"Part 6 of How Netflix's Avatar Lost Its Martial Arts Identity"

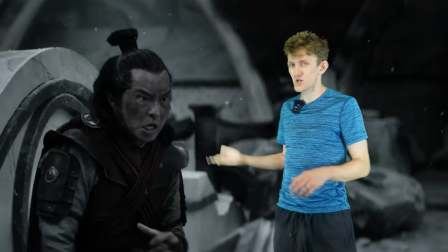20:26 But then we get to these last few blows that close out the brawl, and I'm sorry, but to me,
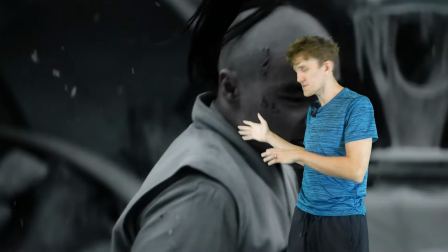20:31 these are pretty damn weak choices to close out the final fight of your season.
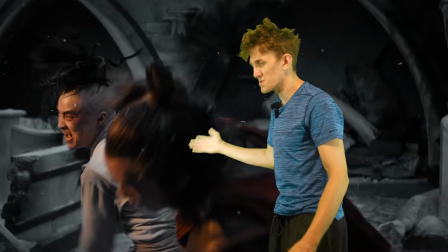20:36 Yao does this goofy-ass lunging punch that Zuko blocks with a weird forceful karate guard.
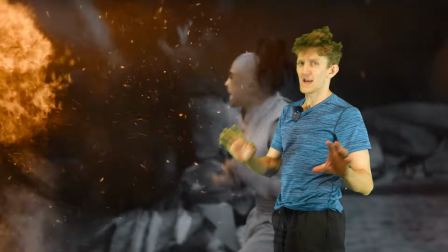20:41 And of course, because we haven't had enough haymakers in this show yet,
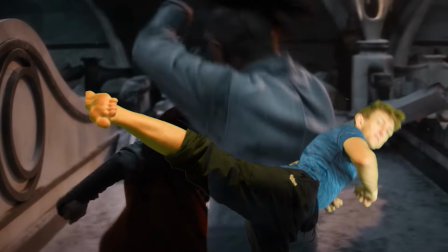20:45 Zuko rocked Zhao with one before stepping in to deliver a sidekick that is shot and edited so poorly, I thought it hit him in the hip.
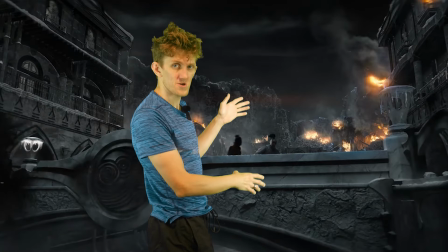20:53 I, sincerely, don't understand the logic of inserting this last shot right here.
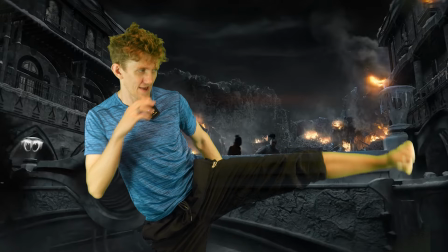20:59 We desperately needed to see this film from an angle that really sells it as the final blow,
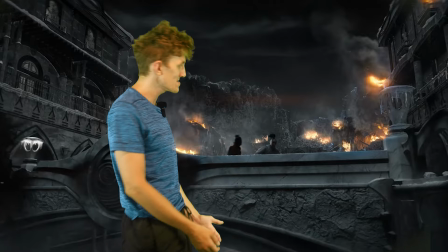21:05 but because of the way it is now, it just ends up leaving the fight feeling like a wet fart.
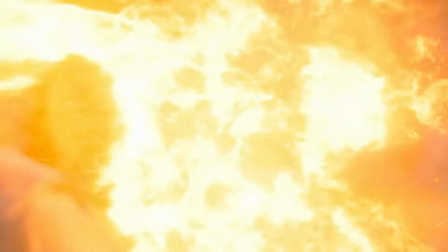21:11 And one last complaint. They're on a bridge. How did Iroh blast Jao into the water when he was standing to their side?
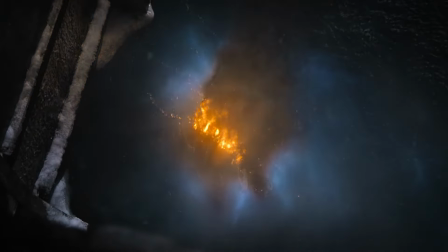21:20 Oh, honestly, it doesn't really matter, because that is what closes the final fight of the episode, and therefore, the final fight of Season 1.
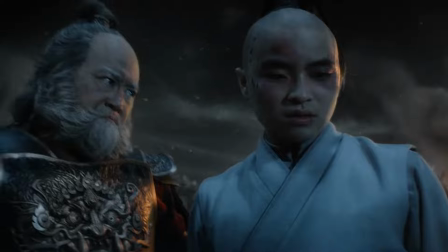21:28 Despite my criticisms, this show really stepped the hell up in the action department,
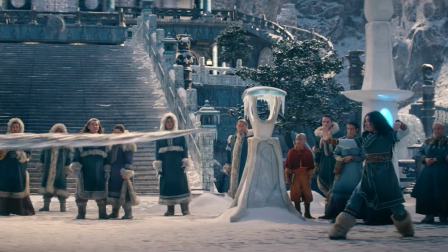21:34 with Kyo and Tio in particular being a consistent highlight for me. The show may have a bad case of caster hands,
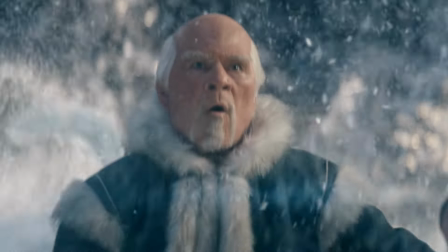21:41 but I think I was onto something when I placed a majority of the blame on poor direction for those first two episodes and their fight sequences.
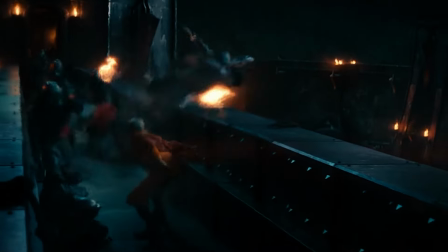21:48 Episode 6 was really damn cool, and it's gotten significantly easier to separate this from the source material,
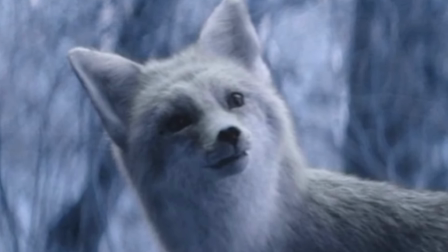21:55 especially after wild changes like Yue's spirit fursona.
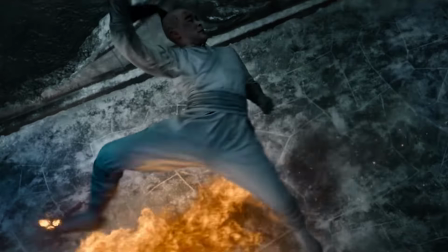21:58 I'm excited to see what comes next for Season 2, since that's when we're gonna get Toph and Ty Lee thrown down, and those are some pretty big shoes to fill.
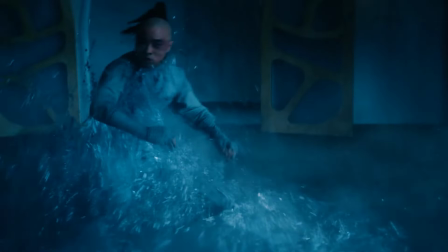22:07 Not to mention there are some incredibly powerful episodes that you just know they're gonna adapt, like Zuko alone.
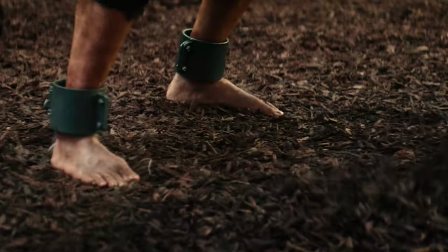22:13 My only hope is this. They need to bring a martial arts consultant on board.
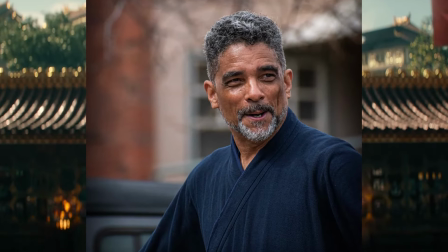22:18 It doesn't have to be Sifu Kisu, but there needs to be somebody there for every episode,
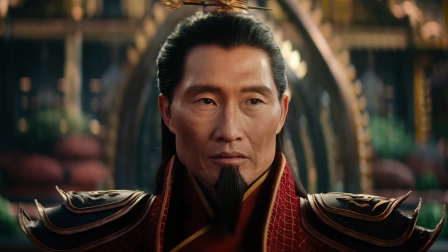22:25 regardless of the director or writer team.
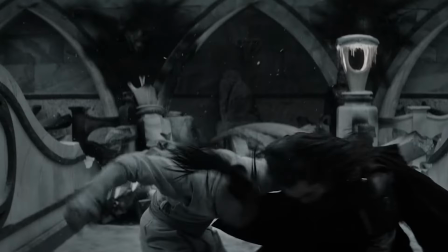22:28 And the other thing I would really like for them to do is come up with a strong vision for the vibe of the show.
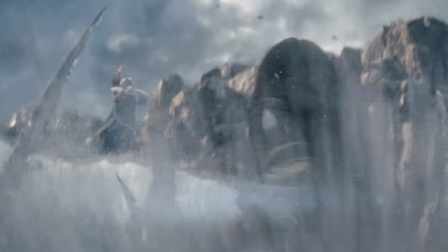22:34 Right now, it feels like they're shooting it like any other series, and that is just not gonna work for Avatar, my guys.
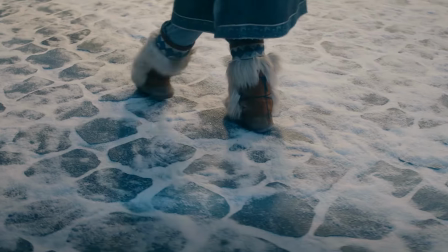22:41 Y'all got lucky with this first run. Let's be real here. This got the viewership it did because of brand recognition, not quality.
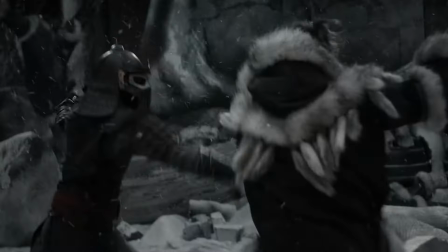22:49 Thankfully, after the halfway mark, there was something genuinely worth watching here as it progressed and it became its own thing.
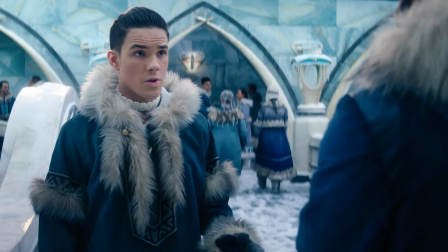22:55 But y'all gotta dial all the way in on a clear idea for what this show is filmed and shot like, because otherwise, it's gonna end up like the Bumblebee movie.
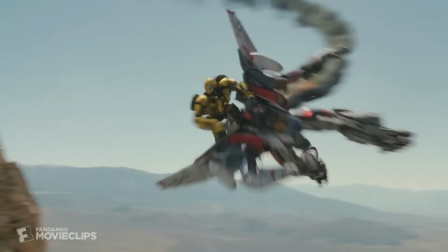23:04 That was probably the best of the live-action Transformer flicks, but not many people saw it because number five was so awful.
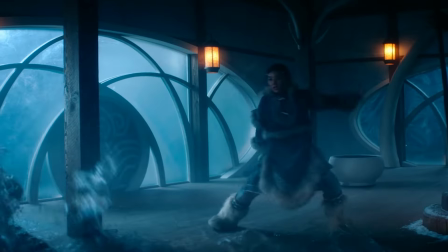23:11 We kind of have the same issue here. Season two is most likely going to have less viewership by default,
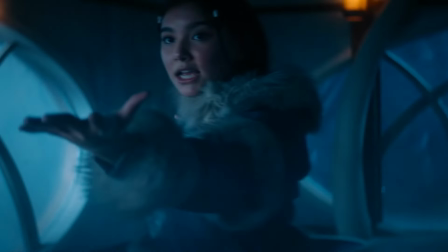23:18 but if the team over at Netflix really digs their heels in and puts a focused,
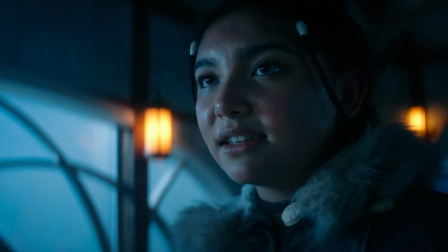23:24 concentrated idea on screen, this has the potential to be fantastic. So, did I leave anything out? And more importantly, guys, what series would you like to see me analyze next? I've had a bunch of people suggest that I analyze the John Wick franchise, but there's also the original Avatar show I could do, as well as martial art classics like Bruce Lee, Jackie Chan, Tony Jaa, and Jet Li, and even franchises that aren't strictly associated with martial arts, like Marvel, DC, or Star Wars media. And do not even get me started on all of the anime I could talk about. Whatever you would like to see, make sure you let me know in the comments, because that is how I'm going to pick what we do next. As always, feel free to like the video if you enjoyed it, and subscribe if you want to see more martial arts analysis and media. But until next time, everyone, I am bowing out, and I'll see you all in the next series.